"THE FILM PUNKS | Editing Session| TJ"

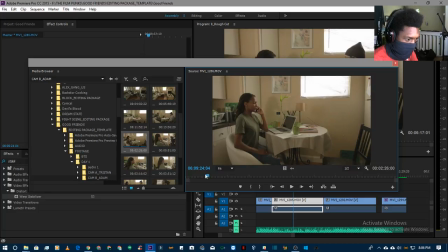(84:23)
No, that's not the way. She didn't look at the contacts. She just put it to her ear. What the hell? I'm sure we have a take where she actually looked at the phone.
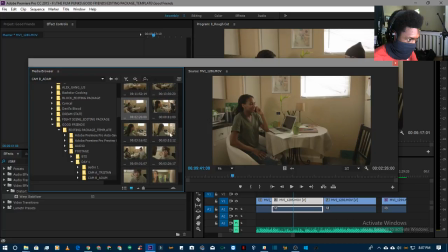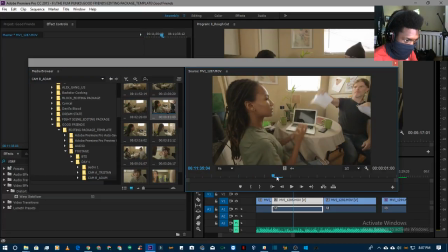(84:49)
Let's see this one. Let's see what's going on in this shot. We're just checking white balance there.
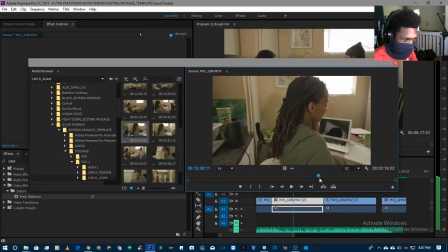(85:01)
This shot is kind of ugly. It's like back to the camera. Nothing going on the screen. Nothing over here. No important information is being exposed. And it looks like just a poorly staged. I'm throwing shade on whoever was behind the camera here, but I don't like that shot.
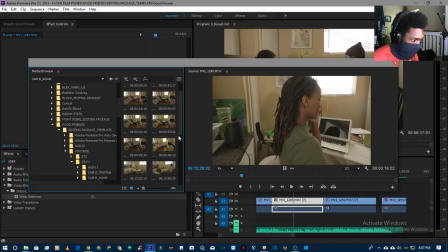(85:25)
Chat sucks balls. Sorry. Alright, so let's go Tristan. Let's go Tristan camera. See what he's got.
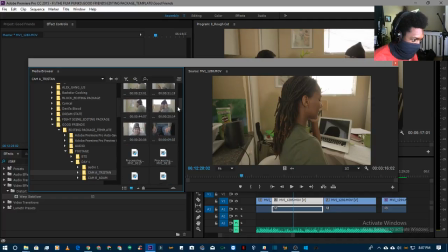(85:41)
See what he's rocking with. Hold on, he was the one who shot in 30 frames per second, though. I need to see if that was just for that one time on the staircase or... Now, this is day one. It's a different day.
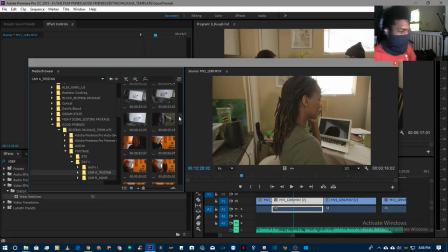Let's see if this one is a good frame here.
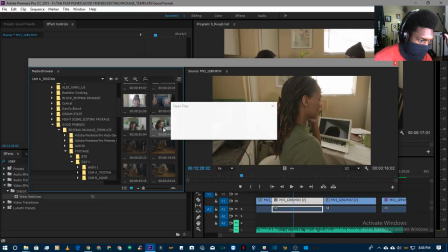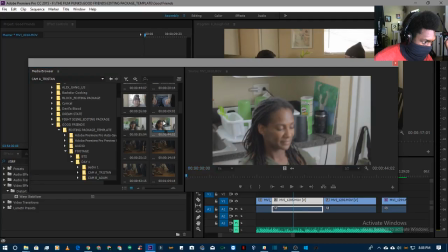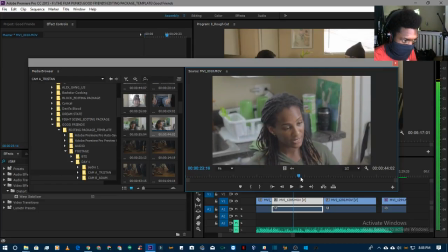(86:25)
So, Felix, this is a terrible shot.
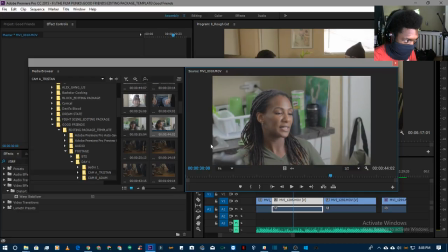(86:31)
We
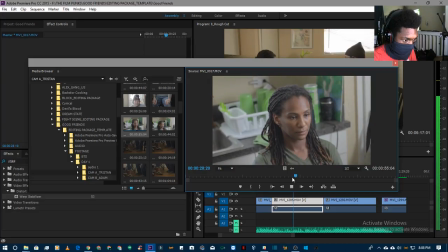(86:36) Please, some more enthusiasm next time, Kamen. You're depressing me.
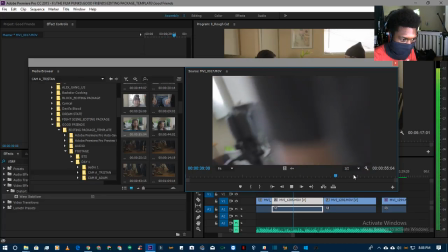(86:41)
What the fuck is that sound? In front of your face slowly.
Nice.
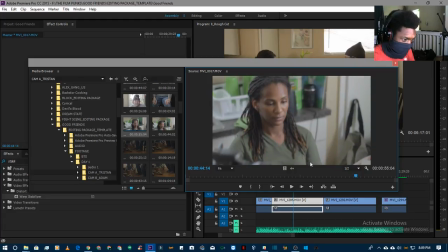(86:48) Good to go.
And so now you can see, while this camera's shooting, we got this camera. And you remember the camera that was shooting this way, right? That was kind of shaking, and I had to stabilize it. That's 1, 2, plus this. So this camera here is either C-cam, or we call it ninja cam.
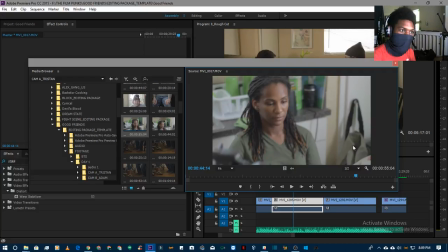(87:07)
What a ninja cam does is they typically are like just looking for shots that are creative that other people have not, or things that camera A, B, or C haven't gotten. So ninja cam just does whatever they want. They're not on the shot list.
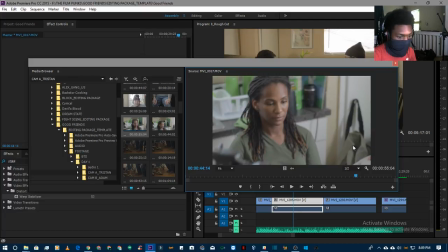(87:21)
They just look for creative things like inserts, you know, creative shots of maybe a clock on the wall, something that we can just cut to. And they just find more expressive ways to, you know, enhance the film.
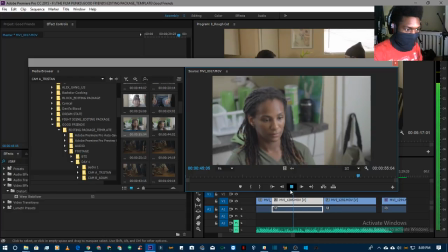(87:35)
I don't think this was a particularly... And actually, ready? I don't think this was a good angle. It's looking down on her. If anything, we should be looking down on him from her perspective, because that's what she's doing, but...
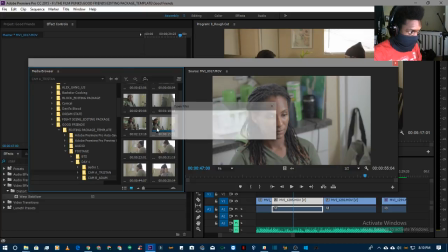(87:55)
Now looking up at her, that works.
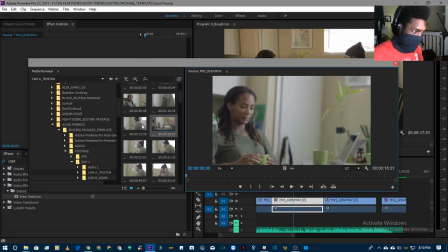(87:58)
If we're focused on her and it's a perspective thing, looking up at her makes sense and looking down at Felix makes sense. Felix is the dumb one, she's the smart one. Felix is the one who's in trouble, she's the one who's always got her shit together. Let's see.
And in 3 seconds.
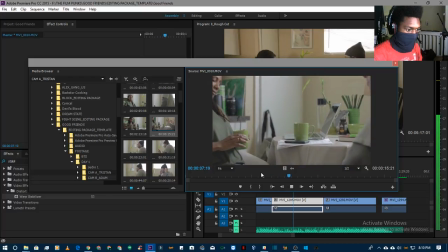(88:19) Felix. Felix.
Hold on, man. Why is this camera moving so much?
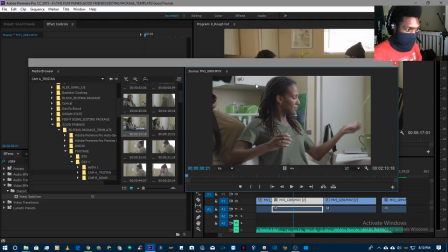(88:29)
I got a piece of Adam's leg in this camera. What the fuck?
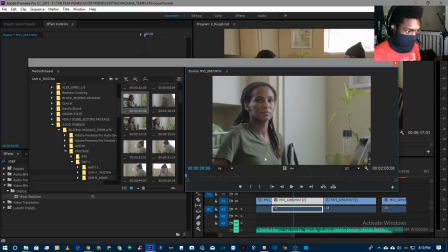(88:37)
It's a good angle. This is a good frame right here. I like this.
Red.
But I have movement.
Ninja shot 10. Red.
So that's Tim on Ninja Cam.
Clap in front of your face.
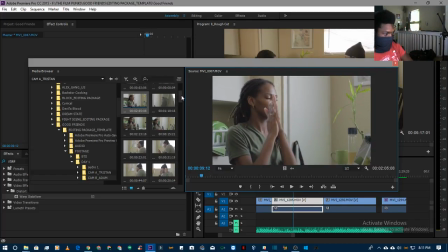(88:55)
That's why it's shaking.
Brad.
Tim doesn't usually shoot ninja. He doesn't shoot handheld either. We ran out of monopods.
Brad, clap in front of your face. Nice. We are good to go. And action whenever you're ready.
I guess he's on a monopod. It's not shaking up and down.
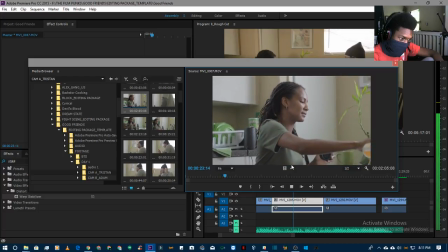(89:14)
Here.
Action tea.
He's holding the stick too tightly. That's why it's doing that. It's shaking with his movements of his hands. What he should be doing is holding the stick with the tip of his fingers so that his body shaking has less impact on a camera.
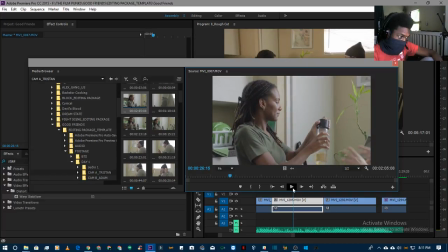(89:33)
So a single of her, this we can use that, but it has to be stabilized.
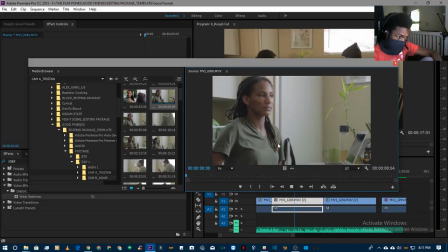(89:42)
Let's try this shot above it. That looks like a longer take. Are you? Oh, that's an 8-second take. Is this an OTS? Oh, that's a...
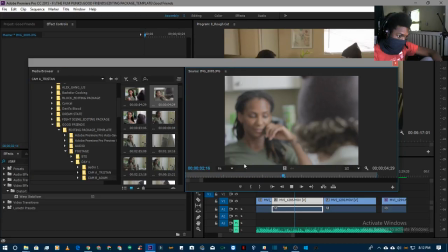(90:03)
This has time on it. What the fuck?
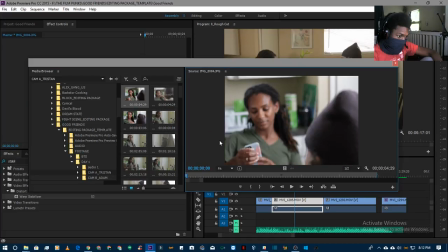That's an image. It's an image with 4 seconds of data on it?
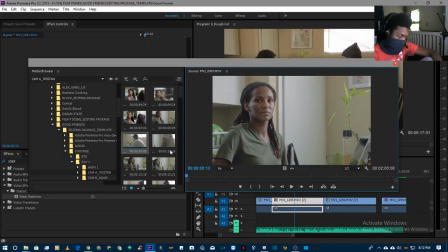(90:15) Red.
It's weird. Let's see this here.
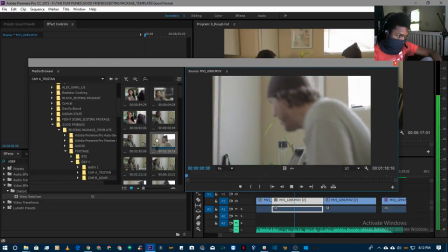(90:21) Red?
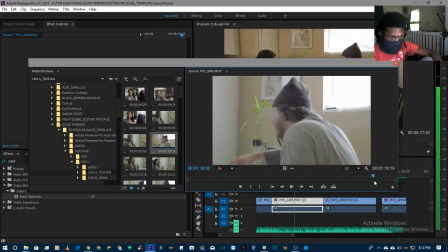(90:26)
I don't like this shot. It makes no sense at all. Can't see his face. It's from his back.
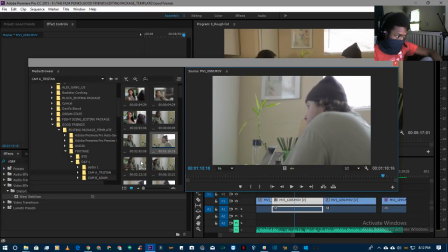(90:30)
We're not getting any new info from this here or anything else. I'm not going to throw shade.
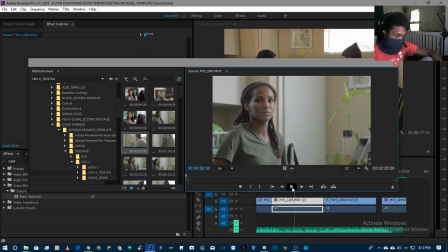(90:38)
At least they're looking for stuff.
Red. Ninja shot 10. Red.
Let me just see if there's anything I like here. I like the leaning back. It just shows confidence. Her ability to deal with it.
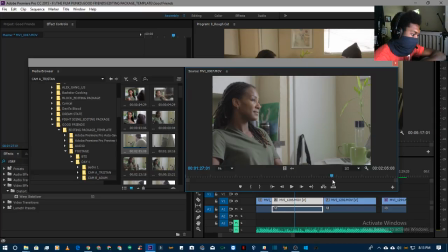(91:00)
So he's got a lot of explaining to do. I guess we don't want to stay on that same shot that we stabilized on her too much. So we would cut from that shot to this one.
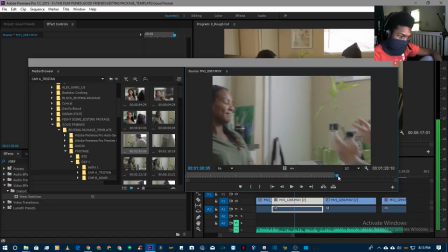(91:14)
Let me go to the end of it. I wouldn't want the part where it moves or has its hand.
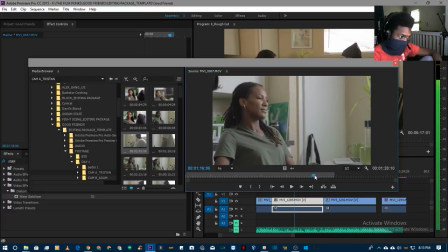(91:20)
So right there to... Right about the part where we can see the edge of the camera in the frame there. So near to there. Okay. We'll put it right next to that shot of her doing that.
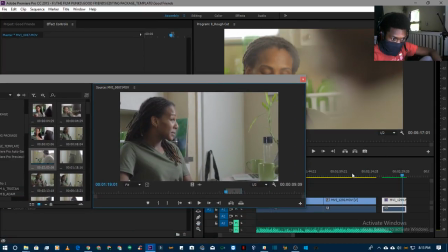(91:37)
That way we know that you can cut from that shot to this shot.
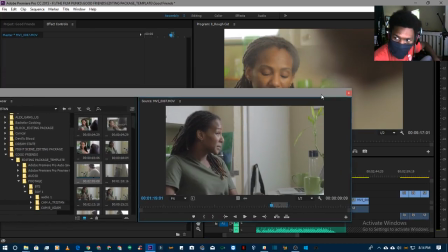(91:45)
Okay, I think that's all I'm gonna do right now. I can do some more when I get back from eating. I'm hungry.
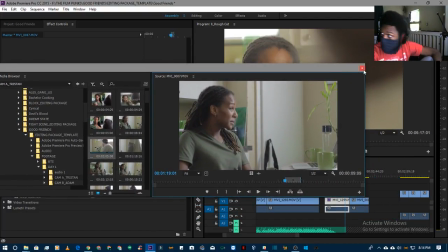(91:51)
But yeah, I'm supposed to start fasting in 15 minutes.
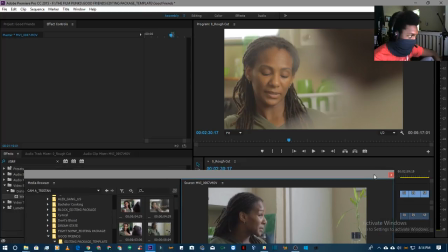(91:57)
So yeah. All right, so that's all I got for you guys.
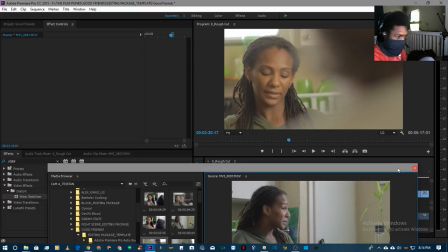(92:03)
If you're watching, if you got any questions about editing, Premiere, this project, the Film Punks, me, feel free to message us. You know, you can reach us through the comment of this video, through our Facebook fan page.
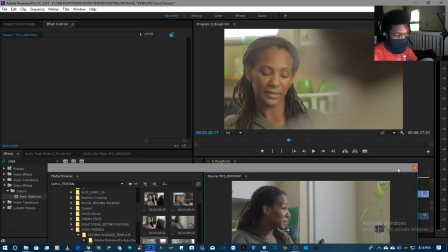(92:19)
It's The Film Punks everywhere you go. If you Google The Film Punks, you'll find us. Our website is thefilmpunks.org.